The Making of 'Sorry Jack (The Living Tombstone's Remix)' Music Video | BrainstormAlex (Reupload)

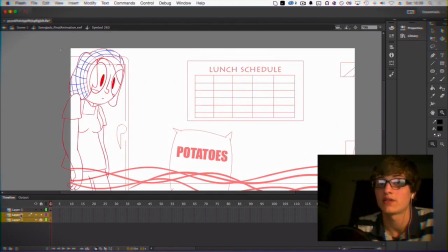[8:15]
And yeah, basically, I did that for the whole thing.
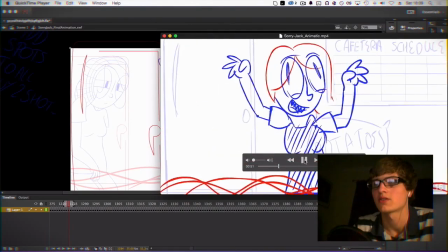[8:17]
I added in-betweens, because a lot of, if you look back at the, at this, a lot of it's kind of missing, frames, because it's just getting the idea across.
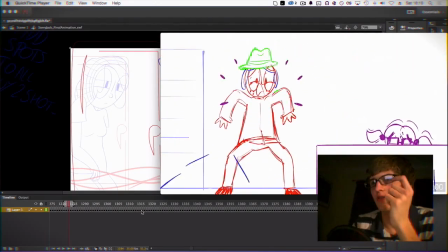[8:26]
So a lot of, it's just kind of skewed other frames to get the idea. Yeah, that's a good example.
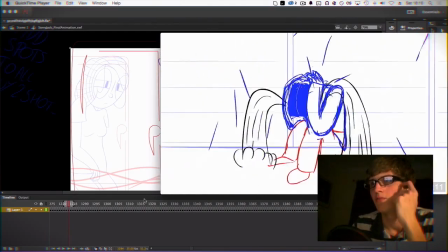[8:32]
So I added some more in-betweens to make it flow a bit better. But yeah, the key poses were already there, so it's just working against that.
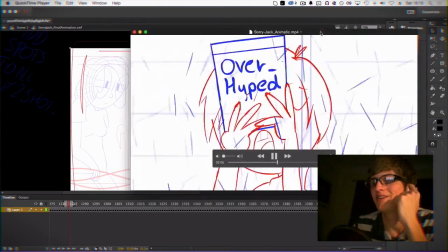[8:39]
If you're gonna take anything from this, maybe don't take my poses, because I don't think I do a particularly good job with the poses.
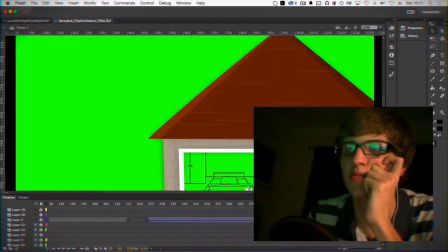[8:45]
Once that is done, I went on to doing the coloring for the actual
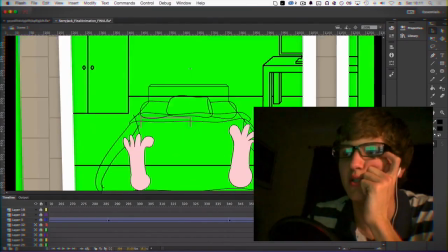[8:53]
backgrounds and the work itself. So this isn't the last project file.
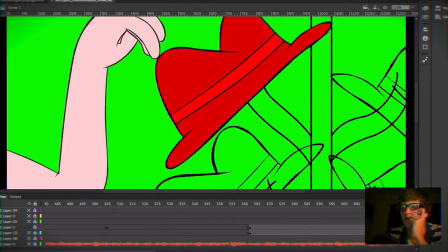[8:58]
This is the project file which I started to do character coloring.
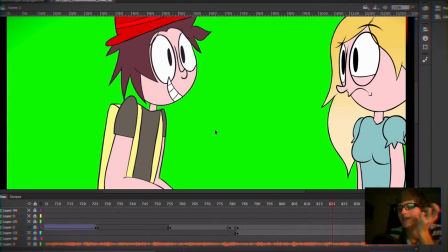[9:02]
Usually I would animate characters first before backgrounds, and then have the backgrounds complement the characters and make sure that it doesn't look like shit.
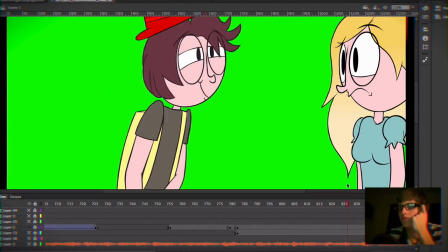[9:11]
If I had more time, I would have spent, going about making the palette something a bit more pleasing to the eye.
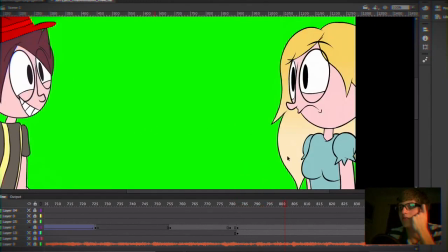[9:19]
But I kind of like this character. I like the gradient in the hair. I think it looks kind of pretty. A couple other insights.
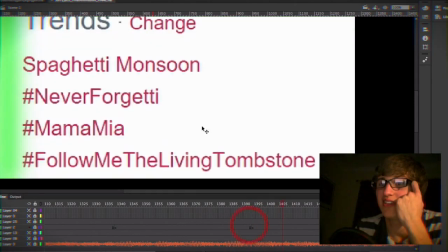[9:25]
I did things like this,
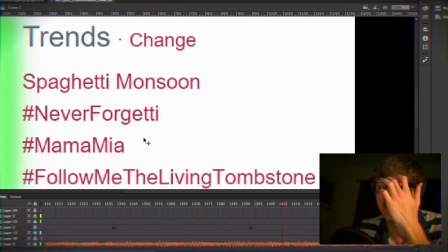[9:27]
basically pulling up Twitter on Google Chrome and then using the inspect element tool to change the text.
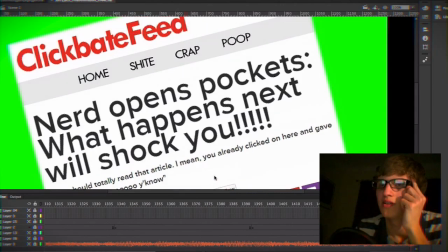[9:35]
Not too difficult. This was made taking an actual BuzzFeed page and then kind of manipulating it.
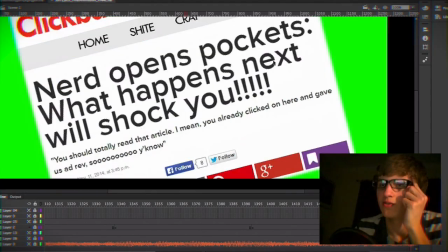[9:43]
So change it to clickbait feed, use the same fonts, stuff. It was cool.
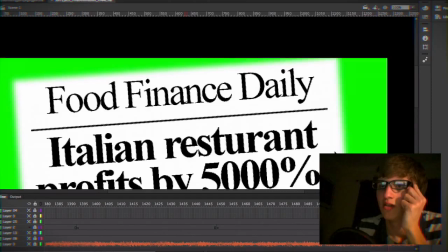[9:49]
I enjoyed making this stuff. That is just a Photoshop thing.
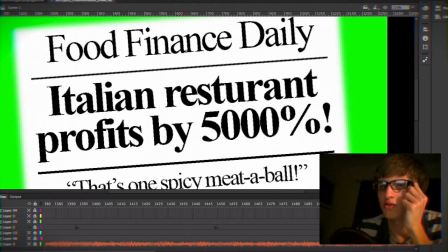[9:52]
It was meant to look like a traditional kind of newspaper or newspaper website.
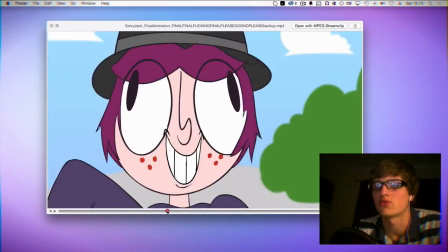[9:58]
So after that, I basically went, and this is the raw Flash file, which was converted from the Swift file.
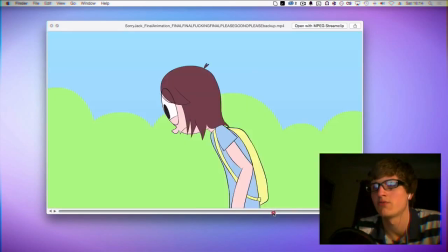[10:07]
So you see there's no like effects or anything. This is before it's pulled into Premiere and After Effects to kind of add those extra effects.
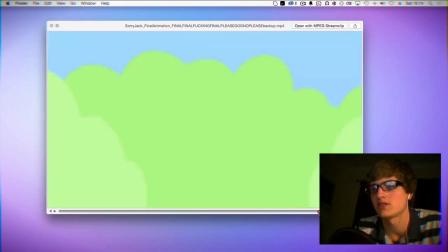[10:14]
And if the cartoon stayed like this, it probably would be pretty bad.
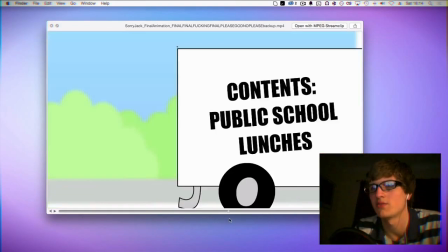[10:16]
It's very pastel, which I like, but at the same time I think it would be missing something if it didn't have those kind of vignette effects.
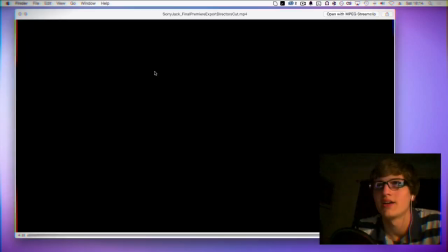[10:23]
I don't have the After Effects file, so they're a mess anyway. But yeah, this is actually the director's cut version,
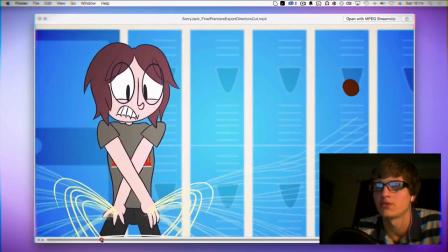[10:30]
which actually there's more distortion on the like the drops,
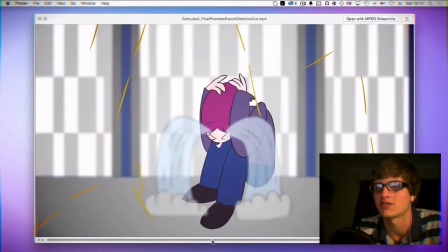[10:35]
for lack of a better term, and there's also a few other changes which I won't go in. But I actually kind of like this.
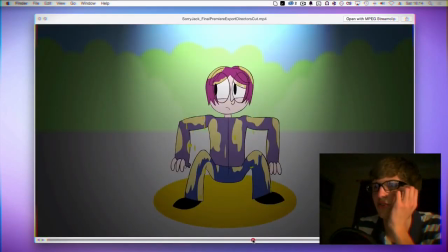[10:42]
I think it adds a little extra little element, but I can understand why Tomb wouldn't have wanted that, because I do agree it's quite harsh on the eyes.
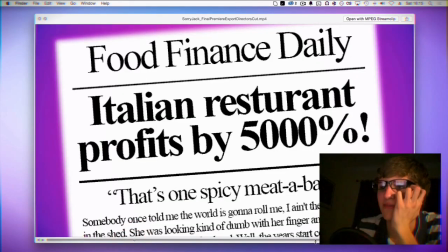[10:49]
I didn't want to give his audience seizures, I guess. So I hope that gave you a good insight into like the behind the scenes of the making of my cartoon Sorry Jack Living Tombstone remix. I keep forgetting to mention that this was originally a song by Scratch21, and the original music video was done by Jan Animations, who is an awesome guy, and I want to talk to because he's really swell. But if you have any other questions about the process or just questions in general, then feel free to leave them in the comments or on my Tumblr. There'll be a link below. And last thing I want to mention is that I've recently been making some music of my own.
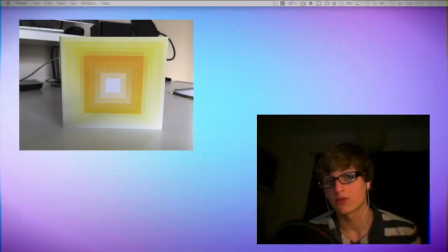[11:25]
So if you like BrainstormAlex and you want to support my work, then consider buying a Sunspot EP,
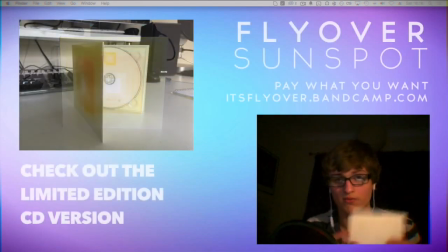[11:30]
which is the first EP from Flyover, which is a project that I'm a part of with my friend Rob.
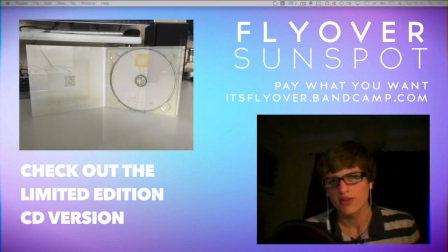[11:35]
I'm so proud of what we've been able to do, and really the music videos have inspired me to kind of make my own music,
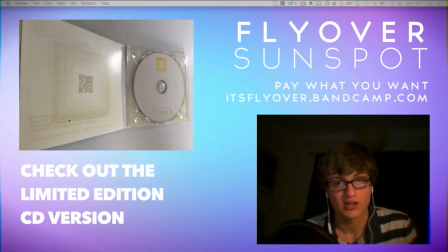[11:42]
so doing that process, and who knows, maybe we'll make a music video for Flyover one day. I'm not forcing you to, but if you want to have a listen, then you can check out the Bandcamp below.
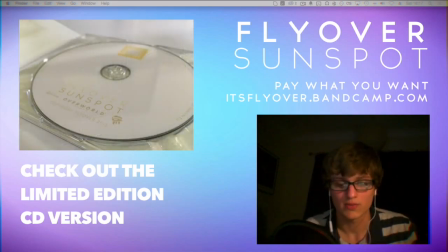[11:50]
The EP just came out today. If you like it, then you can download it from the Bandcamp, but I would recommend buying it on physical, which is just gorgeous.
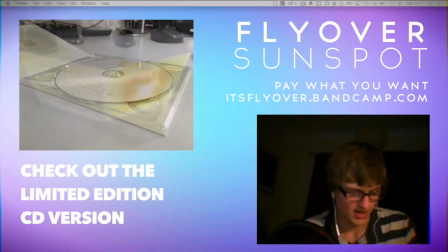[11:58]
I mean, the art looks fantastic on the front, and the CD, especially the print, came out perfectly.
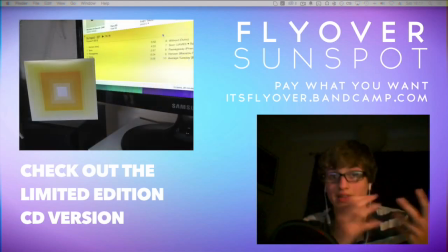[12:03]
Yep, they're on limited supply, and I'm also doing a kind of even more limited supply of signed copies, which will include a doodle from me,
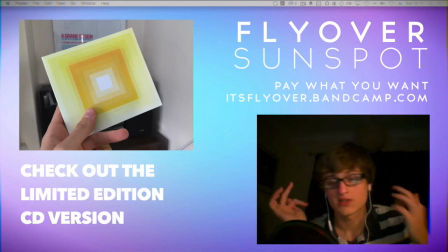[12:12]
if that makes it any better. All of it's on the Bandcamp, so I recommend you check it out.
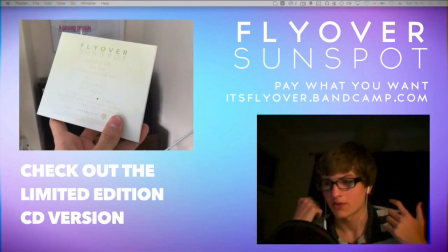[12:17]
Apologies if the physical versions have run out by the time you're watching this video, but if you're interested, we could possibly do another print if there's that much interest in it.